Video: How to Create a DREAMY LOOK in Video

If you're shooting a scene where your character is dreaming or hallucinating or maybe they're on drugs, then this video is for you. This week I want to show you a bunch of different ways, both in camera and in editing, to give your footage that dreamy look.
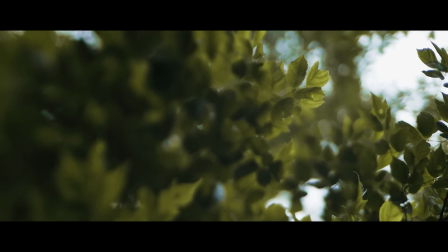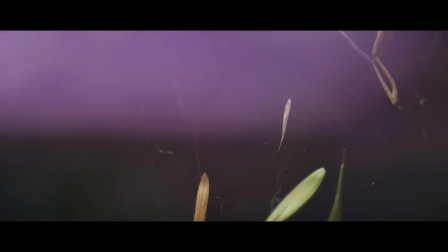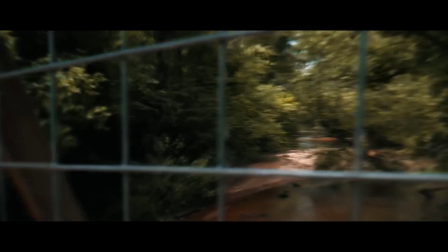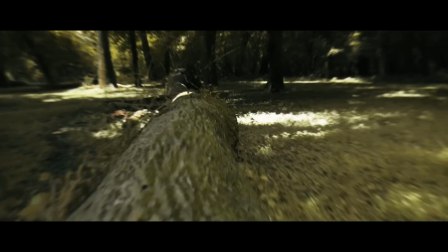Instead of diving straight into filming and editing techniques, I want to start out by talking a bit about setting.
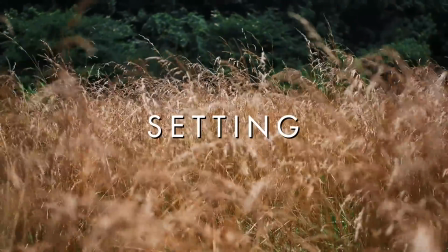49s
And by setting, I don't just mean location. The time of day and lighting conditions that you shoot with are also an important part of your setting.
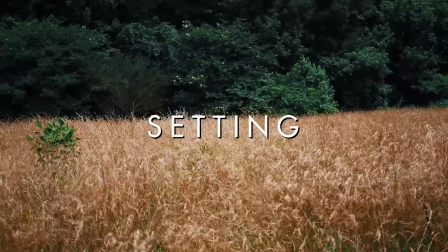57s
If you want your viewers to feel as if what they're seeing is taking place in a dream or a hallucination, as opposed to the real world, you should be showing them a location that they're not used to seeing in their daily lives.
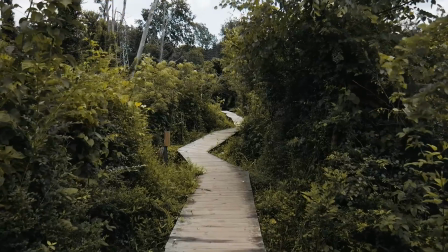70s
But that doesn't necessarily mean you have to shoot somewhere completely remote. If you get up very early in the morning and go downtown before anyone else is on the streets, then that location is going to feel a little bit out of place and dreamlike.
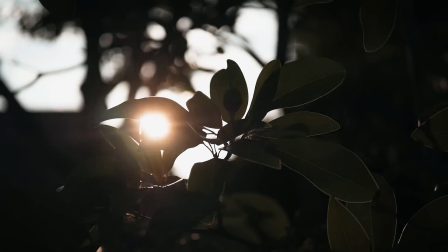84s
Similarly, shooting with a very strong backlight or filming during golden hour is
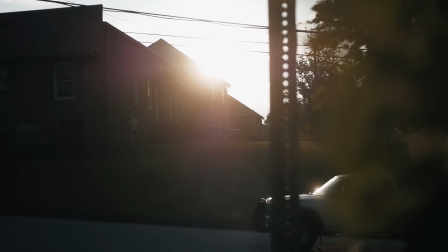90s
going to give your footage a bit more of a fantasy or dreamlike appearance. Now let's talk a bit about a few different camera settings that you can use to give your footage a more dreamlike appearance.
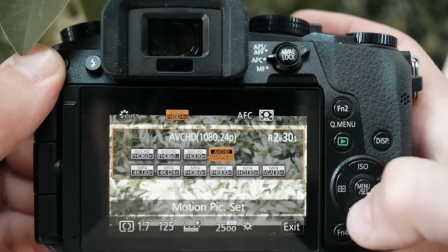102s
The first of which is slow motion. Shooting in 60 or 120 frames per second is going to give your footage a bit of a smoother and slower appearance than we're used to seeing in real life. You can accentuate that slow and drifty vibe even further by shooting with a slower shutter speed than you normally would. The lens that you choose to shoot with can also help give you that dreamy look.
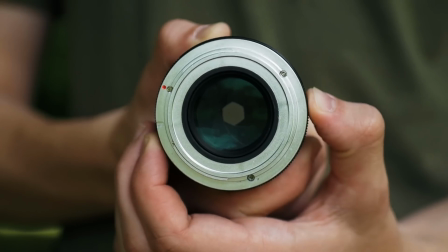126s
If you have a lens with a wide aperture like f1.4 or f1.8,
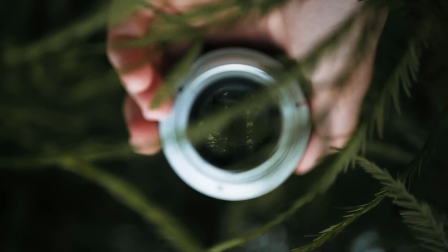131s
then using that is going to give you a shallow depth of field,
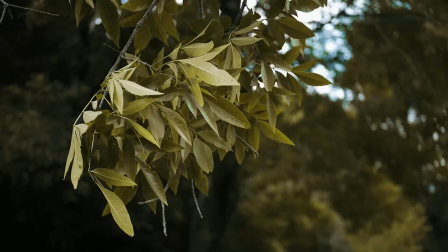135s
which blurs out the background, which will just separate your subject a bit from the rest of the world and show us,
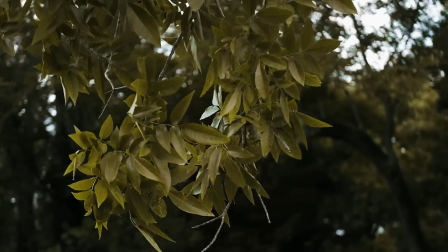142s
once again, something that we're not used to seeing in real life. If you want a camera lens that's going to really give your footage that dreamlike appearance, then you can try shooting with a tilt shift lens, which is going to give you some really interesting and dramatic blurring around the edges of your video. Now, if you're like most of us, you probably don't have a tilt shift lens just lying around, so you can try a different technique that doesn't cost you any money, but that might cost you your camera if you do it wrong,
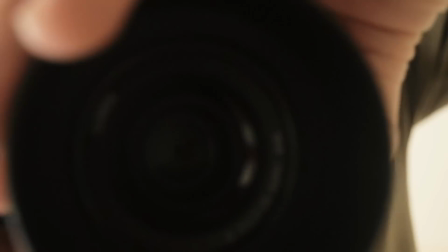171s
and that's called lens whacking, where you basically take your lens, disconnect it from the camera, and shoot like that.
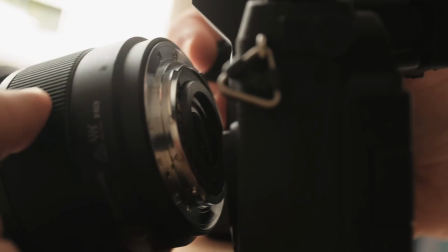178s
I wouldn't necessarily recommend it depending on where you're shooting,
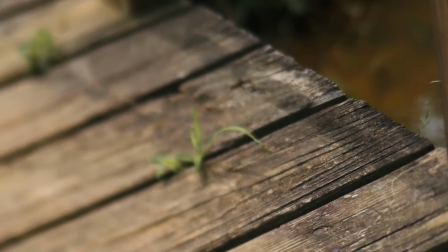182s
but it does give you a really interesting effect with some very dramatic blurring around the edges,
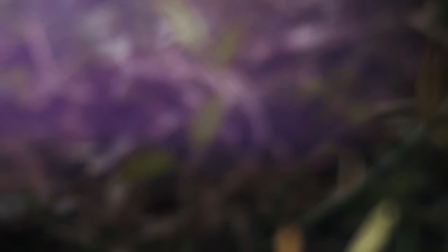189s
as well as some really dramatic light leaks in your video. One more way to get some extra blurring around the edge of your video is to take a bit of Vaseline and just smear it around the edge of your lens, or, well, smear it on a UV filter in front of your lens so that you can clean it off later. Thankfully, we have video editing software, so you don't have to do that. To create a digital blurring effect around the edge of your footage, just make your clip into a composition or composite shot,
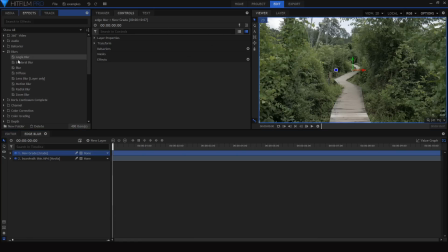217s
add a grade or adjustment layer above your clip, and then add a blur effect to that grade. Now draw an elliptical mask on that grade to limit it to the edge of the frame, invert the mask and feather it, and you'll have a pretty solid edge blur effect. However, I'm lazy, so I don't feel like doing all those individual steps,
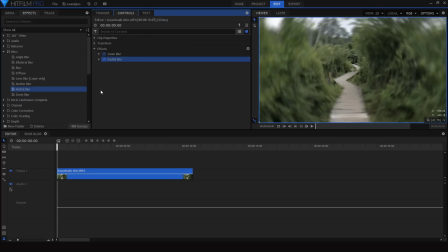236s
so I'll just drag a zoom blur effect followed by a radial blur effect onto my clip to create an effect that's not quite the same,
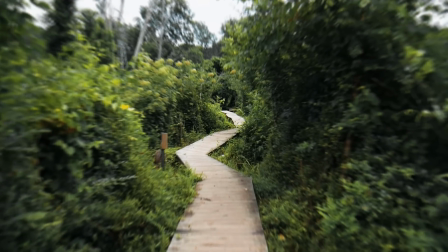245s
but close enough for me.